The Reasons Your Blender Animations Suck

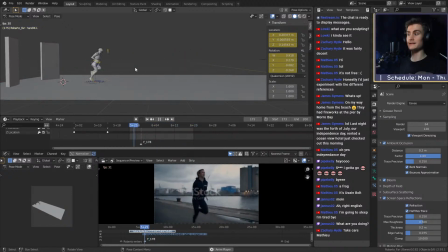(74:49)
Inertia is also important when it comes to weight. Of course, why does inertia exist? Because to move weight, you have to exert energy, and of course, if you want to, move weight, you also have, it takes time before you reach the maximum limit. It also is, the weight is not only
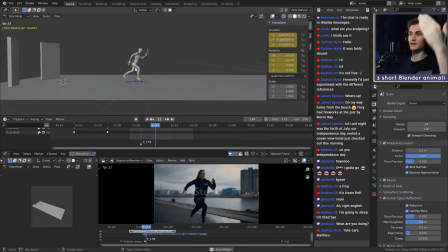(75:10)
important for inertia when it comes to, moving one thing from here to here, but it is also important for how your body reacts to different movements in, for example, when you move your hand, you can see, or if you,
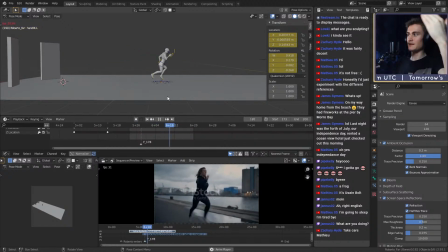(75:29)
I don't know if you can see it in the face cam, but if I move this, not only my hand moves, my elbow moves as well, if I stay pretty stiff here, but you can also see, if you look at this arm, the other arm moves as well.
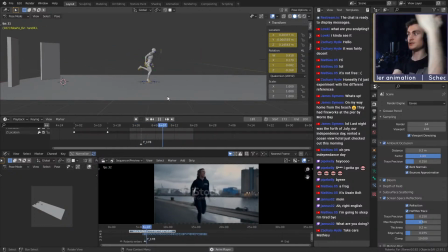(75:43)
So even though I only move this arm, my whole body shakes a little bit, because, the movement kind of ripples through my whole body. And that is basically what we don't have right here. There's no weight that moves the body.
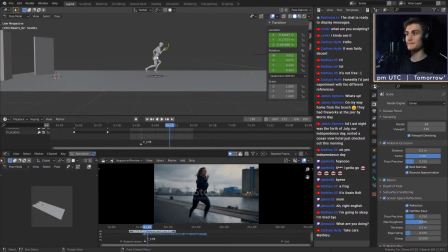(75:58)
The thing that basically happens is his middle part of the body flies through the air, and then his legs kind of act as if he's, running. Comparing that to her, we can see that with every step, she's kind of, running like this.
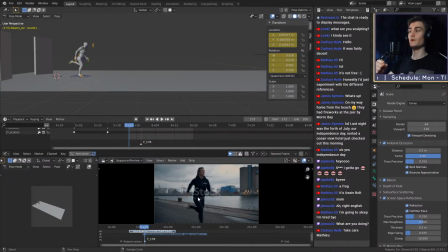(76:18)
Her body lifts the weight up, and then it falls down onto the other leg. She lifts it back up again. It falls back down on the leg, lifts back up, and that's what creates this weight effect. So if you feel like your character doesn't have any weight,
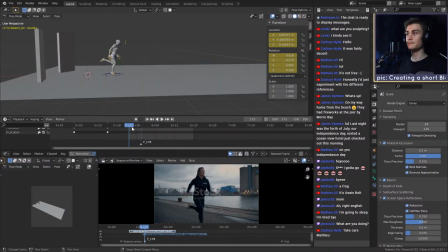(76:35)
it might be because you don't really create this ripple effect throughout the body. So, for example, if you're
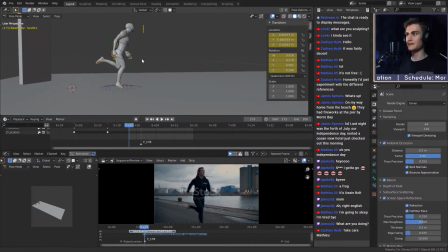(76:45)
animating this, what we're now going to implement is the movement of the basic, the body basically. So what we're going to do is we're going to add basically something like this, so that he actually jumps up and then lands again, to create this, running animation.
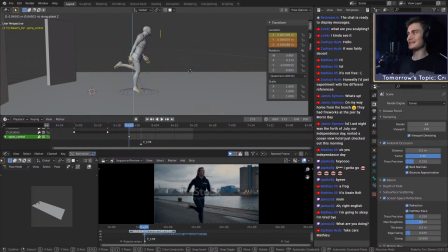(77:00)
You can see, even if I just act like I do it, you can see how this looks more like running than when I do this. This doesn't really look like running, but if I do this, it looks more like running.
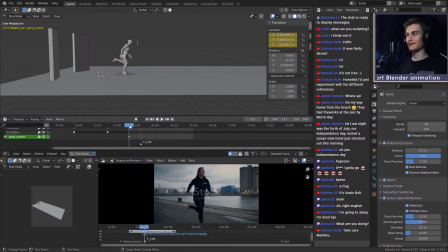(77:10)
So what really is missing right now is basically the inclusion of the whole body in the movement.
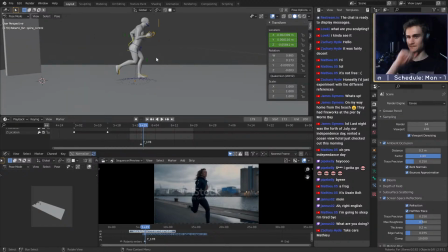(77:18)
That is very important if you animate your character, especially when you see it looks very stiff. That is because you haven't included your whole body into the animation, probably.
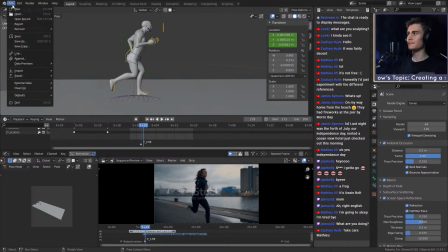(77:32)
One more thing. I've seen it quite a lot in animations, which is the
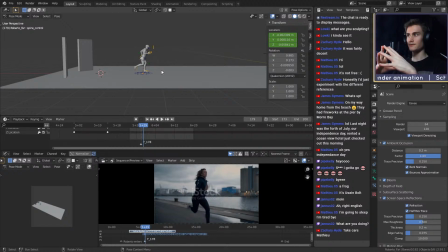(77:44)
problem of keyframe interpolation. Keyframe interpolation means basically how does the keyframe act when you go from this keyframe to this keyframe. If you have like a ball right here, or let me show you what I mean with keyframe interpolation.
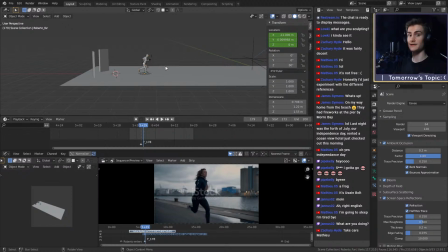(77:59)
That is very important, especially if you move, if you animate organic characters or anything basically. That's also why I talked about inertia and ramping up and slowing down.
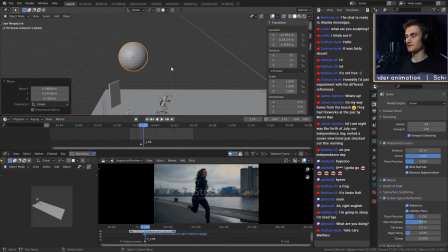(78:12)
So if we grab a UV sphere and we animate this, so if we set keyframes right here, we move it over here, and then we say replace keyframe. Oh, not replace, hold on. There you go.
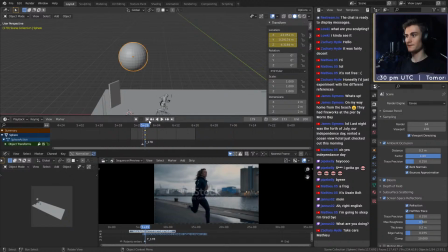(78:24)
We set the keyframes. Wait, where are the keyframes? The keyframes are gone. Oh, there they are. We then go back over here, there you go, and we move the ball right there, keyframe. Now we have two keyframes. The ball moves, the ball has this position on this keyframe and then this position on this keyframe. If we let it play, or let's actually make this a loop. There you go.
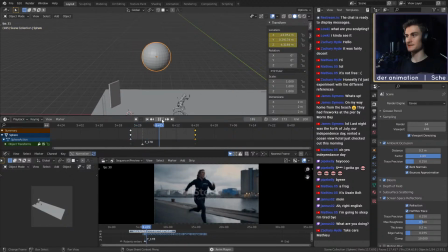(78:43)
So if you let this play now, you can see what happens. Zip. That's basically what happens.